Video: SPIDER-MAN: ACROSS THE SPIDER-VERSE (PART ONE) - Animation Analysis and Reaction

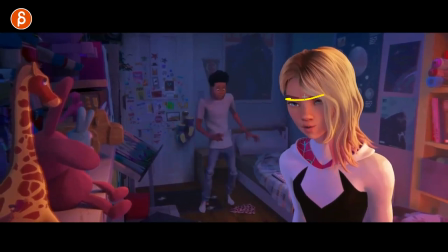and then back onto no like it's a bit more scrunched together with the head bringing it down
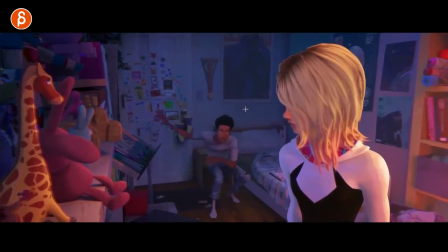and then still she's aware of things and noise that she looks back there but it's simple you
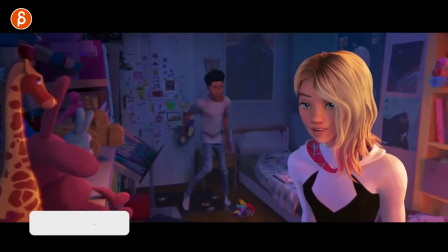might think this is really simple but it's not it just has adds enough life with that moving over
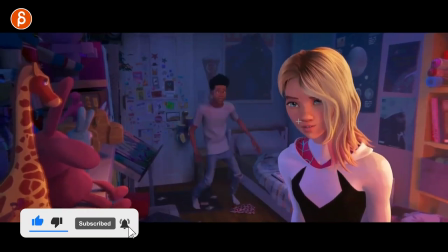and then down you can see how the head goes down to the right and this is something i mentioned a lot of the students to
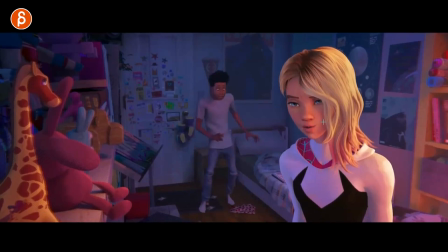just not do a one axis change right it doesn't always have to be all of them especially in a style like this where you can and get away
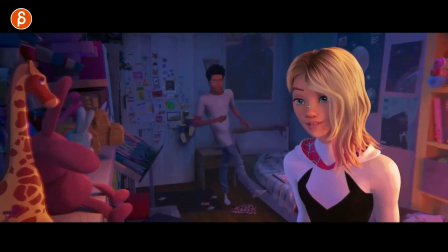with hell poses and things like this where it's more locked. But you do want to engage multiple axes and not just stay in one.
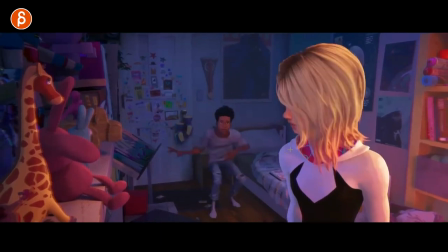Just gives you enough organic feel that it's not robotic clean. Hand poses, come on.
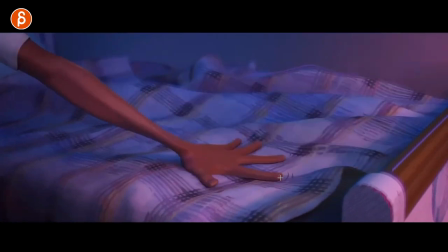Nice. Come on. Oh, I love how this stays put. The lines.
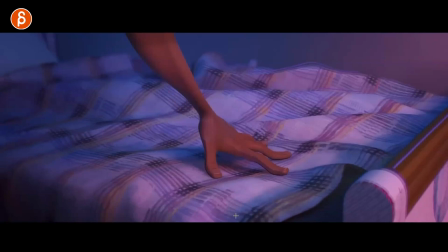You can really see how long we hold. Frame, frame, frame, frame. And then off, beautiful hand poses.
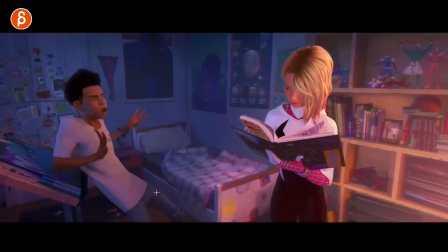I really just frame by frame through all the awesomeness. That too, like the holds and the weight, that's a great pose. Me, me, no, never. So good.
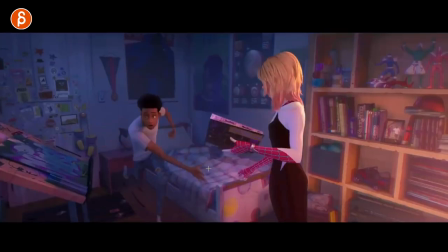And here I thought I should not look at this frame by frame. Let's see here. So she zoops that in here.
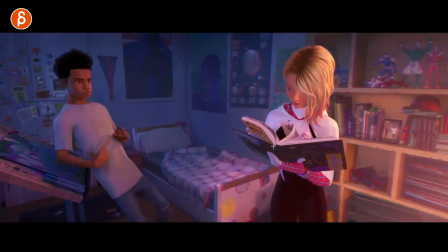Even this here, probably all controlled, frame by frame, animated, no sin there.
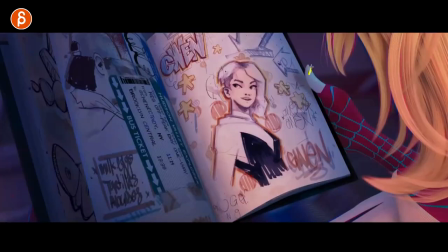This is great too, just a little bit. I know this is one of those silly things, but you have a shot like this, right?
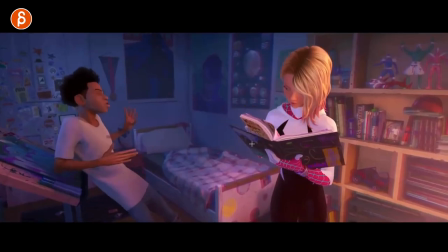You want to continue with a little bit of motion, but that's matching the energy and also how she feels.
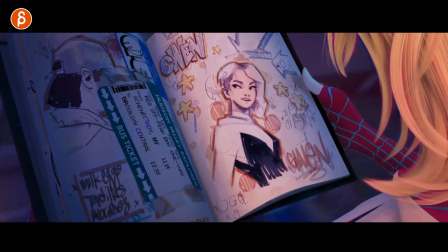You know, this wouldn't be like a sharp little thumb push. I don't know, same silly dimension, but it is important. Even if something like that, you got to think about all of this. I love all that. I know Celia, every frame's great.
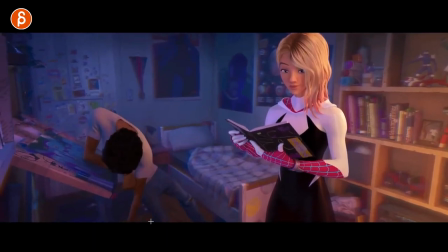Nice hand pose, that's nice. of her health look oh great way to like that would be even this would be a great assignment
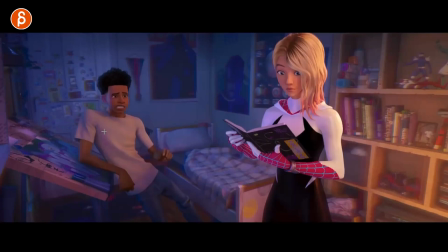I'm really torturing my students by pairing the shots down to something very very short but you look at this you got the weight on the shoulder to have a nice
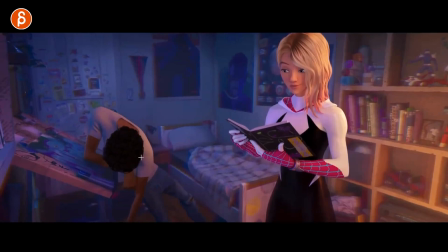line of action with the weight on this and then you got the deflation here and in the swing with the arm right so watch this and boom boom
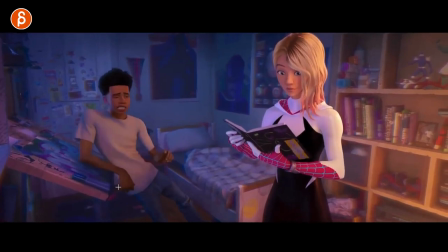but there's just enough weight you you buy the mechanics and you have a little a little bit of a pendulum swing with that arm, but it's still personality driven as in, oh, man. So you have really nice texture in the timing of how that head drops, because it's not just a physical drop in terms of physics and timing.
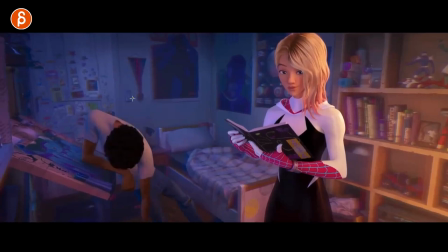It's a bit held, and then it goes into a stronger drop. But it's still, you can see how the head is going a little bit this way, because that arm swing is going to pull the body over. So everything has that overriding move this way. And that's it.
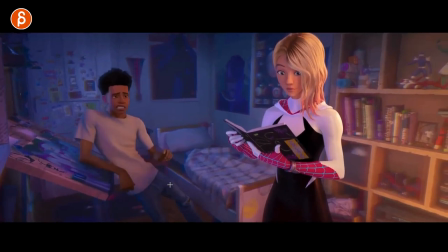This should be an assignment for students instead of doing a 20-second crazy town to lip sync assignment.
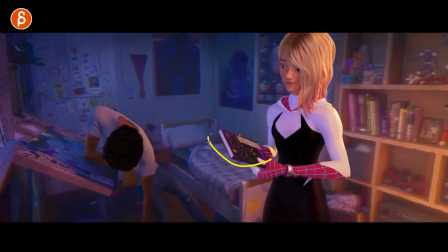That's just so much work. This is great. I love this. Ready? That actually reminds me.
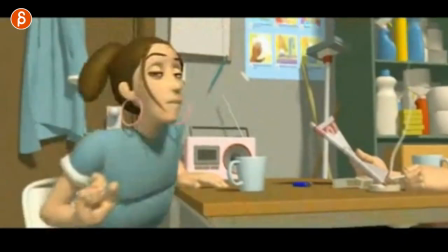Hold on. Cameron Fielding's shot. I'm going to go forward and this. So when the newspaper goes up here, watch this here, this section.
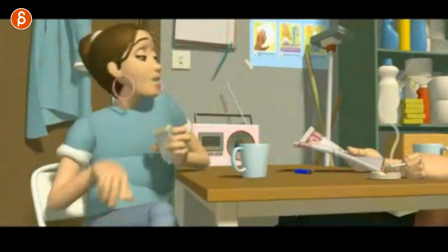Always love that. I always show this to my students where you can do all the awesome stuff in here. But I love the sense of timing and the weight of this.
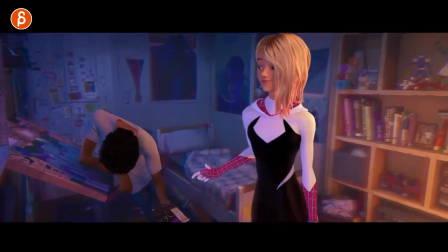anyway slight reminder when you watch this here and love this though love that it grabs it without looking also
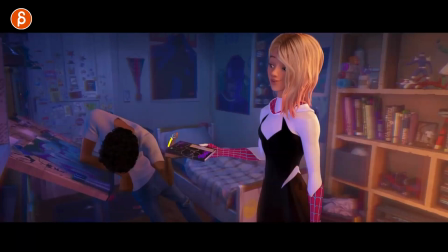still clean though right um anticipation and grab and then you got this here a little tiny detail but you grab it and you compress because you're just going to hold on to this so that magazine is going to go the book the sketchbook is going to go down just enough and then she can let go, and we buy the weight there.
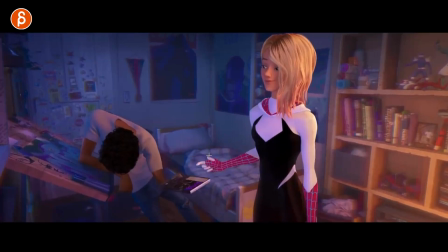And he pulls it faster, and then you have a bit of a drag in this corner. See that, how that kind of stays put.
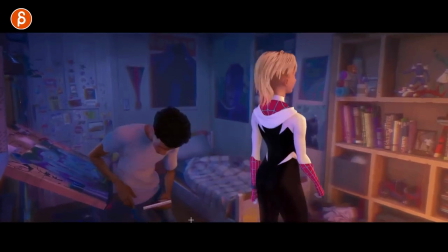It's also on her a little bit. That's great. So good. I love her turn.